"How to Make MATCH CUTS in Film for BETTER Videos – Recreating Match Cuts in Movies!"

Understanding and recognizing a match cut is one thing, but actually planning, filming, and editing them can be a bit tricky. So let's look at a few ways to create your own match cuts to improve your videos.
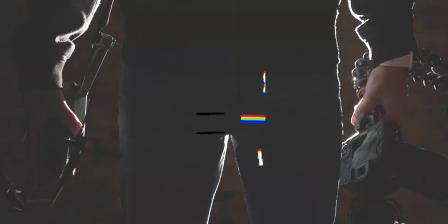Hey everyone, Camber here, showing you how to use your camera to make good videos. So if you're new, consider subscribing.
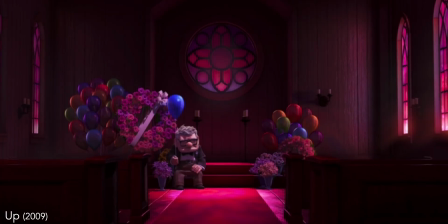0:21 And in my last video, I showed a lot of movie examples of how match cuts can really improve the storytelling of a film.
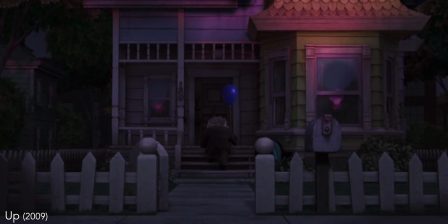0:28 But you may also quickly find out that making these cuts isn't as easy as it seems once you try it. What I'm going to do in this video is recreate 5 of those match cuts that I showed you in the last video, and then show you some considerations while filming, as well as a quick rundown on editing techniques for the various types of match cuts. So let's start this off with some lightsaber action.
The whole story.
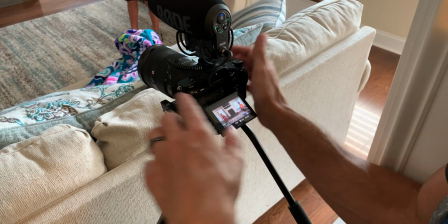0:52 It's pretty simple. We just get them lined up, and we're just going to do a few takes of them going by and clashing lightsabers,
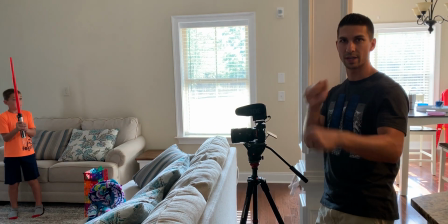0:59 and then basically going to another setup, getting them to crash the exact same way so that it blends together really well.
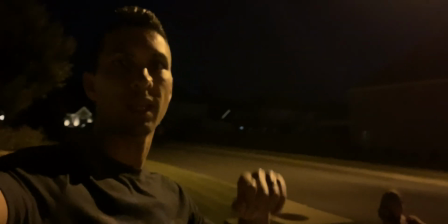1:05 So now it's nighttime. We're doing the second half of the clash for the lightsabers.
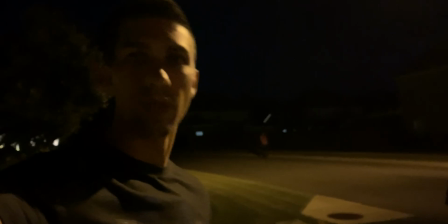1:09 I got the picture on my phone again that we took to line them up how we want them to be, and then we got them here lined up again.
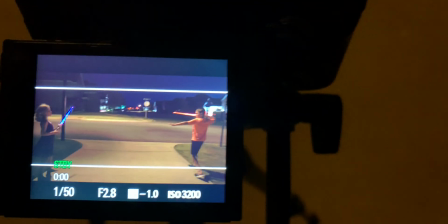1:16 Honey, move back that way some. And ready to make this work.
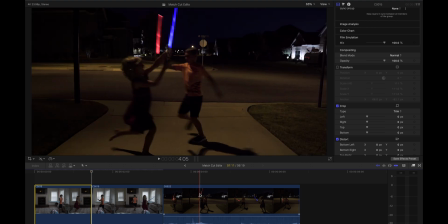1:22 And the editing for this clip is pretty simple. I just scrub through and find the place where the lightsabers hit, then do the same with the other clip, overlay them on top of each other,
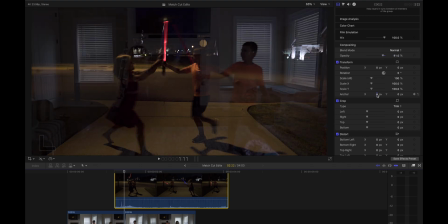1:30 and then I bring the opacity down on the top clip and then just start moving them around and match them up as best as I can.
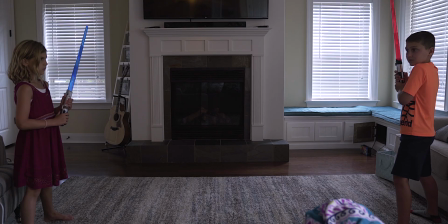1:36 The whole story.
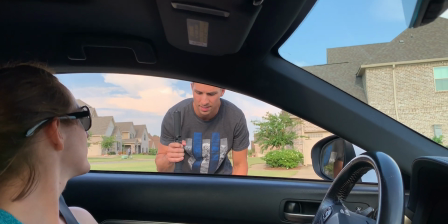1:41 So what we're gonna do here is getting initially a shot of the car. I'm gonna be on a skateboard with the gimbal here, and gonna get it driving along,
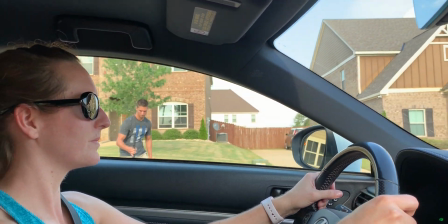1:50 and then we're gonna take a picture with the same framing and then use that zooming into the picture and it turning into the car to get the same effect as the spaceship.
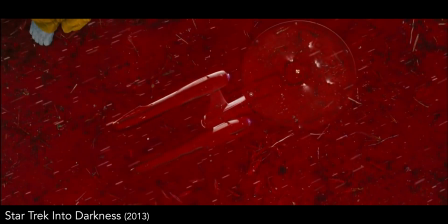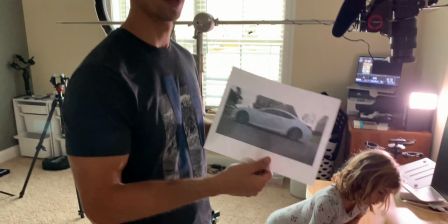2:03 We finished filming the car going down the road, so I took a snapshot from it and printed it on this paper here, and then had the kids trace over it.
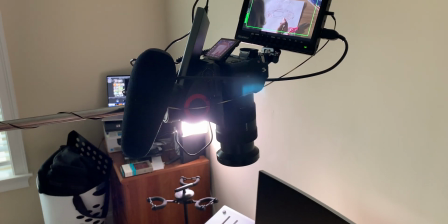2:12 You can see here set up so we have a drawing of the car that's gonna blend into it, and we're just gonna shoot her, making it look like she's drawing it, and then use that as our transition.
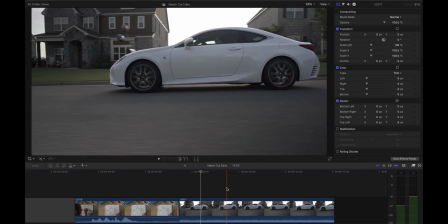2:20 And this clip is pretty similar. I went through and found the place where I wanted to blend into the car, and then I overlaid the drawing on that,
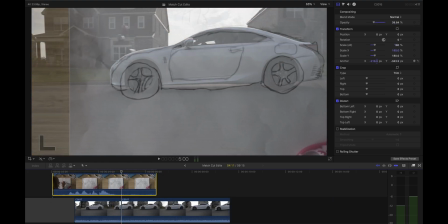2:27 brought down the opacity, and then started resizing it so it fit the car as closely as possible. And then I brought in a cross dissolve so it could slowly fade into the car.
I can't wait to get a car.
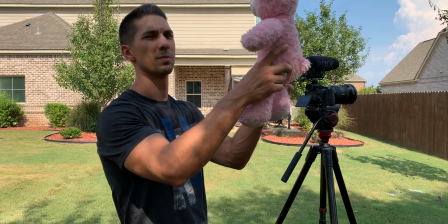2:42 We're gonna try to do the transition now where the gorilla throws up its baby, and then Tarzan is the baby that comes back and his mom catches him.
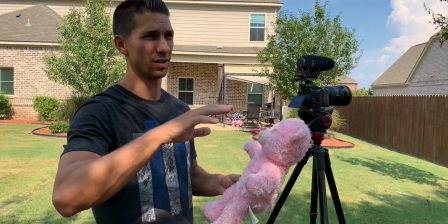2:54 It seems like this would be an easy one because there's nothing in frame and it just switches characters.
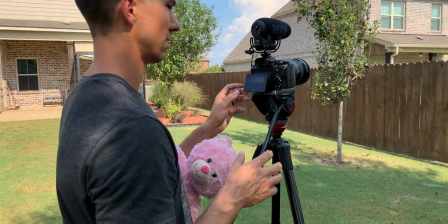2:59 But the thing that's tricky here is we gotta get this zoomed in far enough so that I'm not in the frame when it goes up,
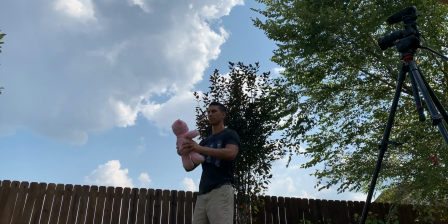3:07 and then pick something to shoot for, which right here on the screen,
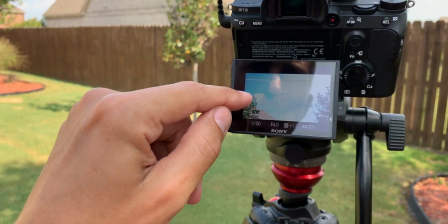3:13 we're trying to get this tree about halfway up so we can know when we switch from
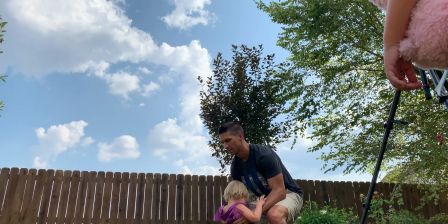3:18 the bear to the kid that we can start there and be ready to bring it back down.
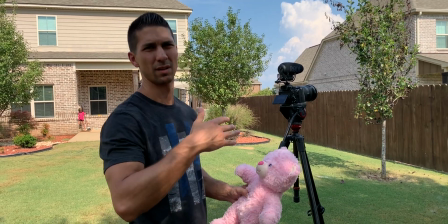3:25 And the last thing we got to think about is focus. Since we're going up and down like that, we don't want to be using autofocus because then it's going to try to change focus to there and change back.
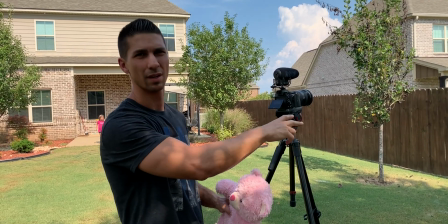3:33 So set the focus on me in the starting point, put it manual, and leave it there.
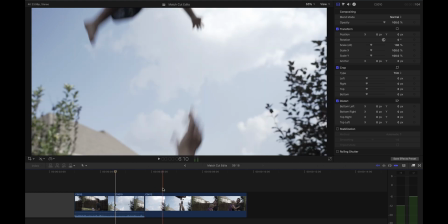3:37 For this clip, I cut it just before the movement stops going up, and then cut the next clip and brought it over,
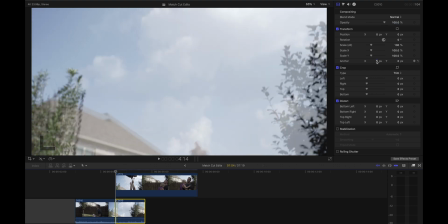3:43 and then brought down the opacity again and started adjusting it to make it match as closely as possible.
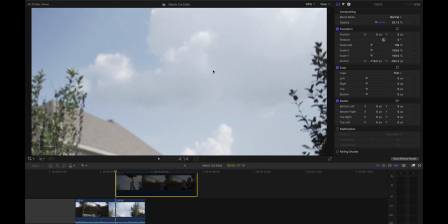3:48 But the tricky thing with this one was that the sky was a little bit different between the two shots. So what I did was exported a still of that clip,
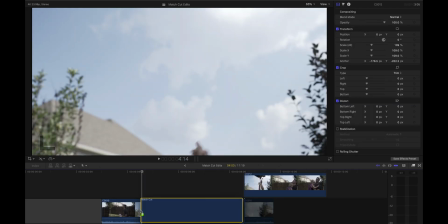3:55 and then I brought that back in and expanded it to give me a little bit of extra time with the cross
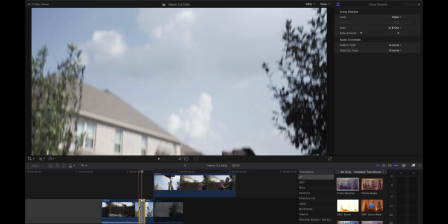4:00 dissolve so that the difference wouldn't be as noticeable when it changed from one clip to the other.
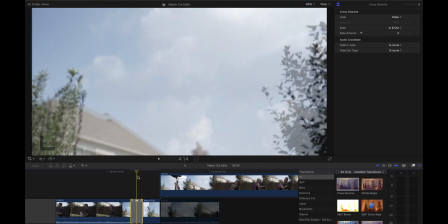4:05 And it made it a bit smoother on the transition.